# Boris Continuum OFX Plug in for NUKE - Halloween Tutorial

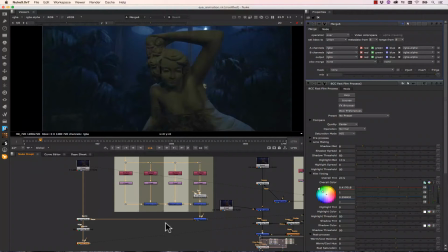So let's go ahead and make a merge here, so that I can merge the effect back on top of my Fast Film Process. Let's select our Fast Film Process, hit Tab, and select BCC Particle Emitter 3D.
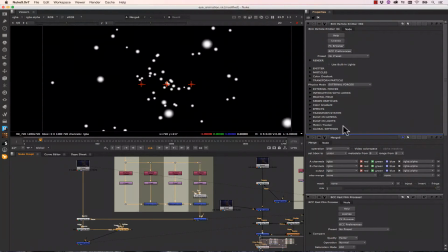Let's pull our Particle Emitter over here to the side, and let's double-click to open our properties. The first thing we can do is check our emitter. And what I'd like to do is see how this looks on top of my effects.
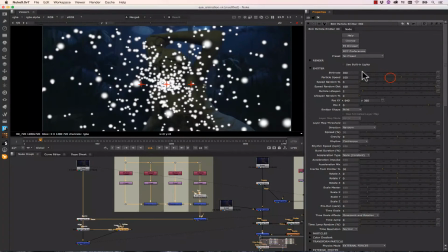We have to connect our merge. So let's increase the amount of particles. Let's slow the speed down quite a bit.
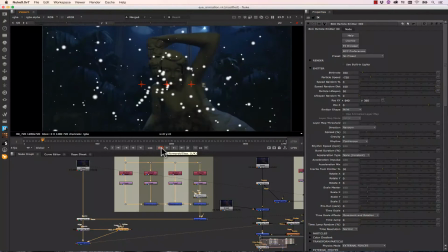All right, let's increase the particle lifespan to maximum, so they tend to float around more. And let's increase some of the speed randomness and slow these down even more. So let's leave the acceleration type at constant.
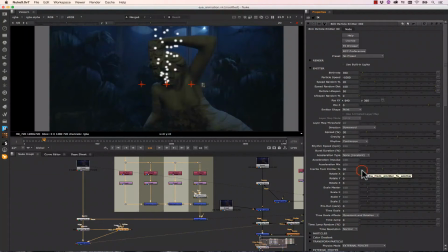And let's change the direction to downward and increase the spread by quite a bit. So what that will do is that will create a lot of particles moving through our comp.
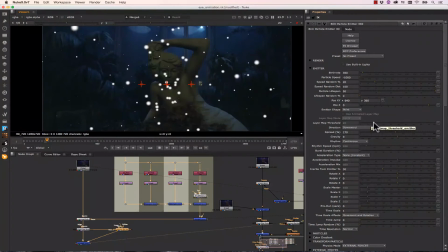Let's decrease the birth rate there a little bit. And let's adjust our particles. Now we can use particles from an image collection, or let's select round blurs so we can get some softness to our edges so we make some dust motes.
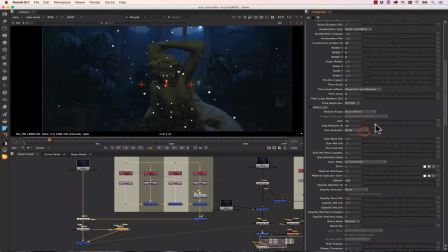Let's decrease the size, increase the size random, and I don't really want a size evolution. We can also change the particle colors. So let's make these a little darker and make them a little more blue and green.
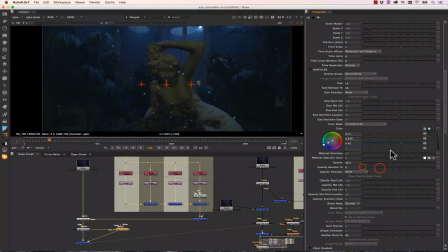And let's take the opacity down a little bit as well, and increase the opacity randomness a little bit. We have some on-screen controls that we can use to adjust the particle system,
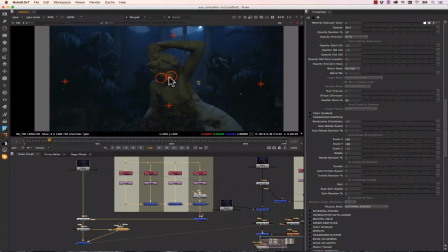so we can make it sort of start at the top, and we can adjust the system center as well, and the camera position.
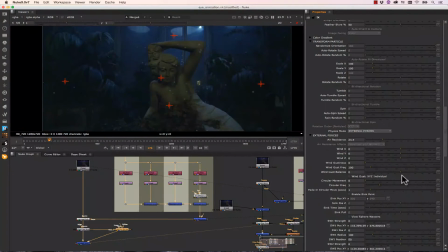We can play with external forces and put some air resistance, and add some movement so that we get that dust mote look. We can even use a motion tracker to track our particles in our system as well.
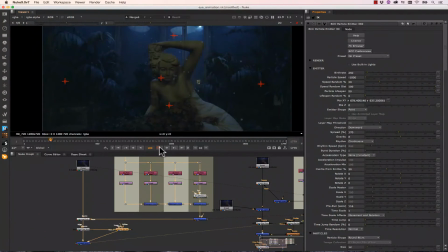We can also pre-run our particles for a predetermined amount of time. I like to do that because it gives us a more robust field of particles. So once I'm happy with the position they're coming from, I can select my particle emitter and hit Tab.
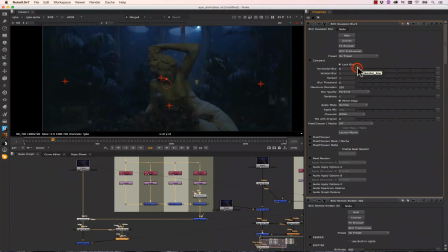And we're going to select BCC, Gaussian Blur, and I'm going to add a Gaussian Blur on top of my particles so they get more of that realistic dust mote look. And let's close all of those. So BCC Particle Emitter 3D is a really quick way to add particles to your scene, and it gives you tons of control.
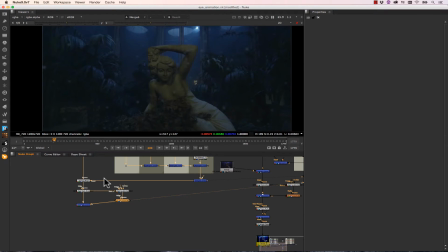As usual, there are tons of presets included with the BCC tools. Now the next thing I want to add is some light rays coming from these light sources up here. I want to make it look a little bit more spooky. So I'm going to select my merge, I'm going to hit Tab, I'm going to select
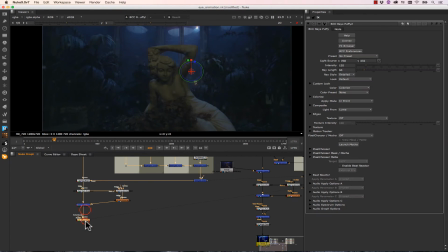BCC Rays Puffy. And I actually have some controls right here on my screen. I can increase the intensity and the ray length very, very quickly, and the light source.
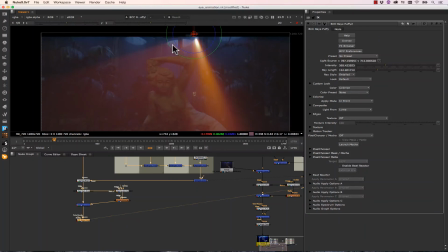Now I think that's about how I want to design it.
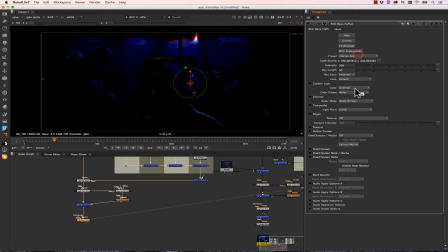Again, I can select from many presets, like intense, or scales, or black and white, but we're going to go for the default for now.
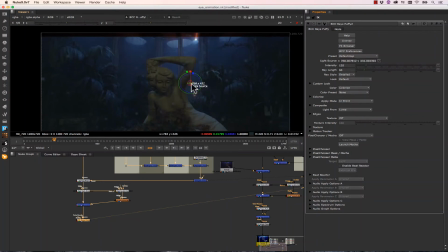I could always use the effects browser, but we're going to use the default for now, and we're going to change to the image for the light source. Now here's what's cool about that. Light rays actually uses my image to build my rays, and they move with my shot.
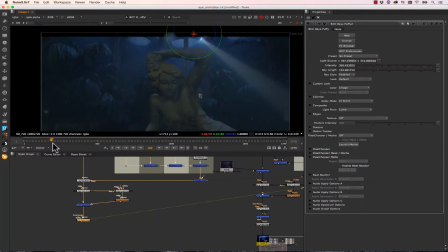One of the things I want you to notice about the BCC tools is how fast they are. So that light ray is super fast, very automatic, and it drops right into your comp.
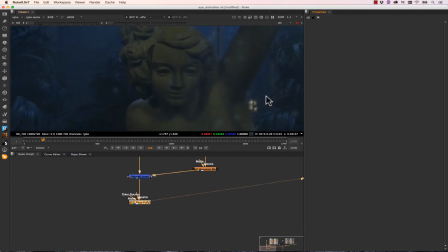The last thing I want to talk about is BCC Magic Sharp, because this is kind of fuzzy looking footage because it's been compressed a couple of times. We're going to hit Tab, and we're going to go to BCC Magic Sharp. BCC Magic Sharp applies an overall sharpness to our shot.
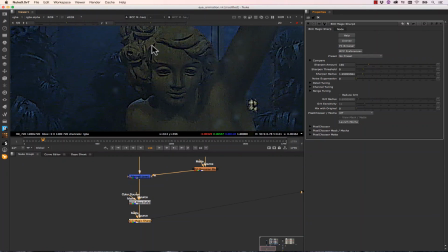Now what I want you to notice about this is that it doesn't give you hard white edges.